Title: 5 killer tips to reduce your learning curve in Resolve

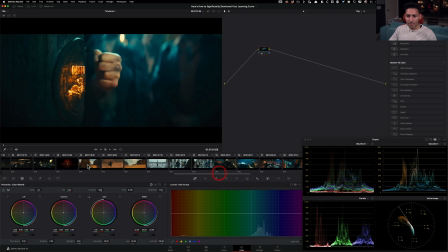1238s
Um, let's just completely switch to a different sort of vibe here.
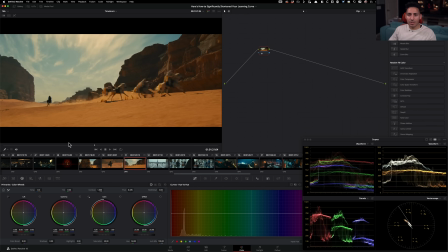1244s
Uh, I hate just like throwing a crazy blanket and calling it like something else, but it does kind of give me Mad Max vibes here because it's just so pushed and unapologetic, yet it's really funny how Jill works. Like, this is the area where she does let it breathe.
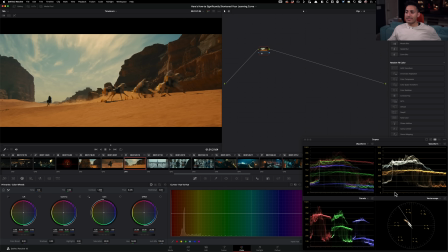1264s
And like, if you look at the contrast, like there is a little bit of room down here, right at the bottom,
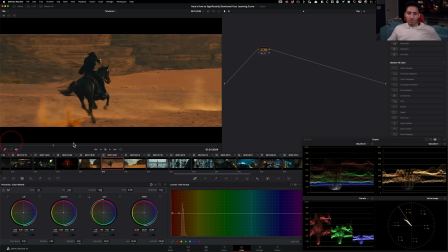1269s
and we get to see a bit more at the bottom, and that's just to me is a very interesting choice.
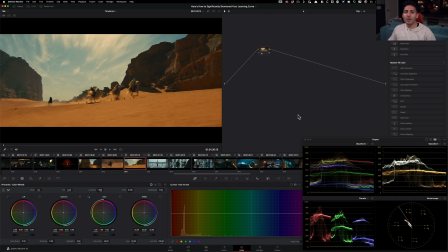1277s
Like, usually during the day scenes, they could be crushed, and for a right reason because the light could be pretty harsh, but she chooses to kind of let it breathe, and I like that. Another reason could be because he's in all black with on a black horse,
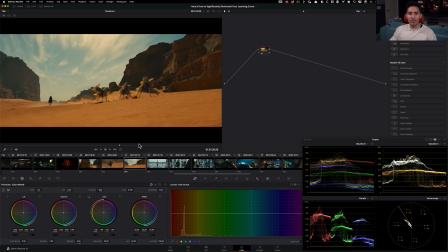1293s
so like we want to see something of our hero and don't want him to completely get lost in detail, so that's what's going on. Beautiful vibe here again, love it. Colors are pushed, and then a complete opposite, right?
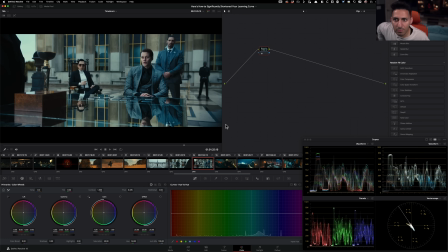1307s
So this is sort of like the probably the most desaturated part of the entire trailer that I saw, and I love it.
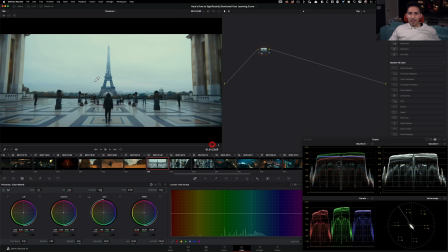1315s
Cool vibes. Again, they're in Paris. They set it up beautifully, and we get that, right?
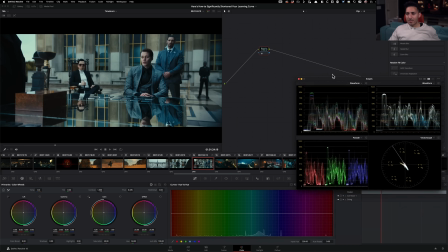1323s
Like, I'm buying it. And again, if we were to swing this and turn it something super warm, it won't be the same.
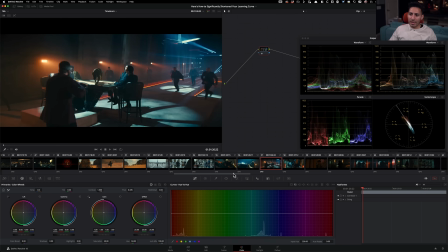1329s
So this is more like the similar theme that we noticed in the beginning,
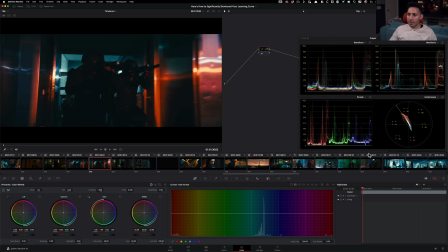1334s
but this time she's playing more on a different complementary color scheme, right?
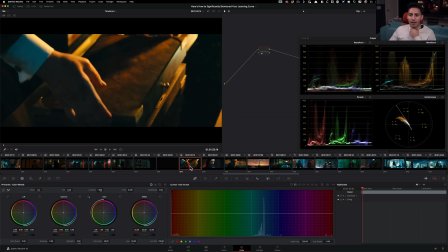1339s
So like it's more red and teal. Back to the yellow, beautiful.
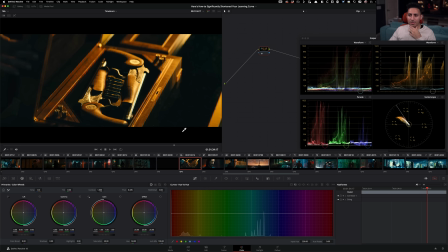1345s
Like, look how pushed it is. Absolutely love it because you still get to see what you want to see, and then the rest just kind of fades away.
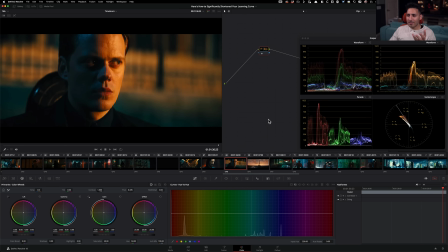1352s
Um, Absolutely gorgeous shot. Like, almost looks like a cologne commercial, but in the best form possible.
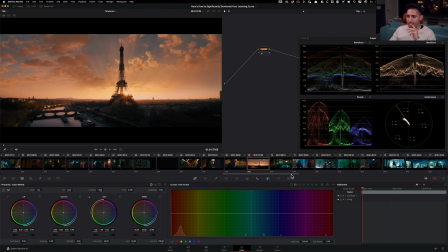1359s
Like, it just looks so pretty. Um, Love this. Club scenes or wherever they are fighting.
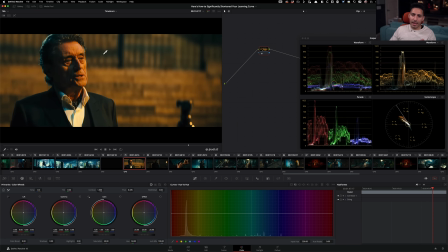1369s
This is great. I absolutely really like, again, the similar yellow and teal action that's going on throughout. Um, and then let's keep going. This sequence is pretty cool too.
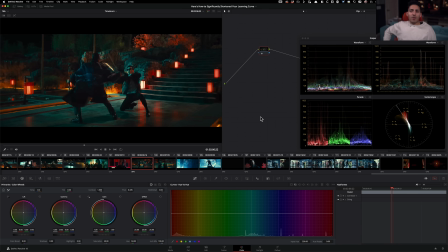1385s
You got to make sure that when you're pushing your images this far, you still want to keep the focus right here. And I can tell that there is a window like this and then feathered out, and then everything on the outside is pulled down.
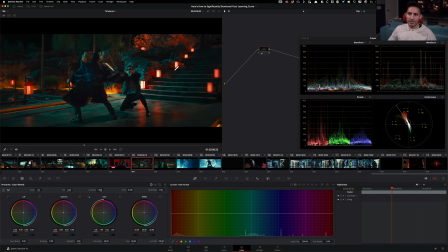1400s
Like, I can see it clearly, right? Like, even the intensity on these lights goes down a little bit, right? Like on the edges, and then these are bright because we want to keep the focus right here, right? Like what's happening. And that's what we're seeing. And this is how the magic is done. Like, you always want to pull it down from the sides just enough.
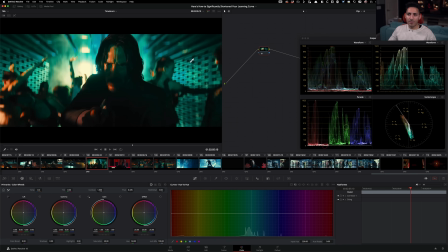1419s
You don't want to do it too much where it looks fake. But it's happening here too, right? Like, this gets darker, and then the focus is right here.
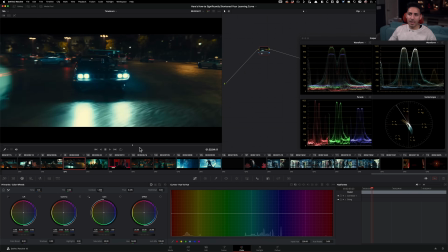1426s
So eyes stay where they're supposed to be.
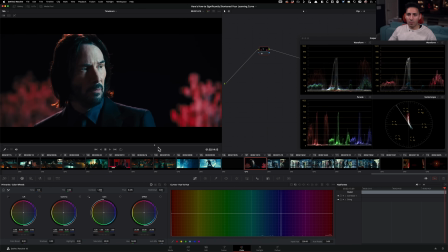1431s
So overall, what I would do once I go through and play the what if game once again, like, see, looking at a scene like that, where's the skin tone sitting? That's one thing that we didn't really talk about throughout the thing. Like, people are just like, oh, the skin tones need to be nailed no matter what.
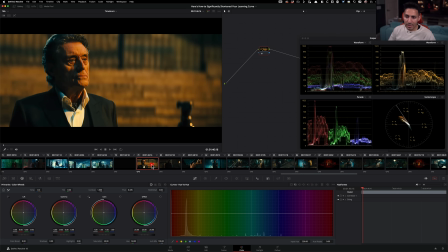1449s
Like, even in RGB lighting, that's ludicrous. That'll never happen. I mean, let me just show you his skin tone. Look at where the skin tone is sitting. Like, look at this. That's not a proper skin tone. That's not where it's supposed to be. But it doesn't matter. Like, he's in a street light outside.
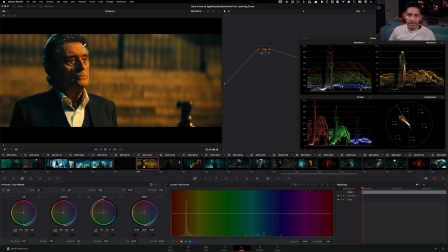1464s
Like, take a picture from your phone and look at where your skin is sitting, because it's going to respond to like that lighting condition, right?
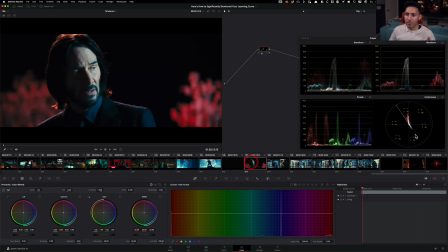1472s
Like, it's not always going to be properly like, oh, sitting on the skin indicator. Like, even if I look at something like this, obviously there's not a lot of saturation in the image. So this one will say like, is sitting properly like where it's supposed to be.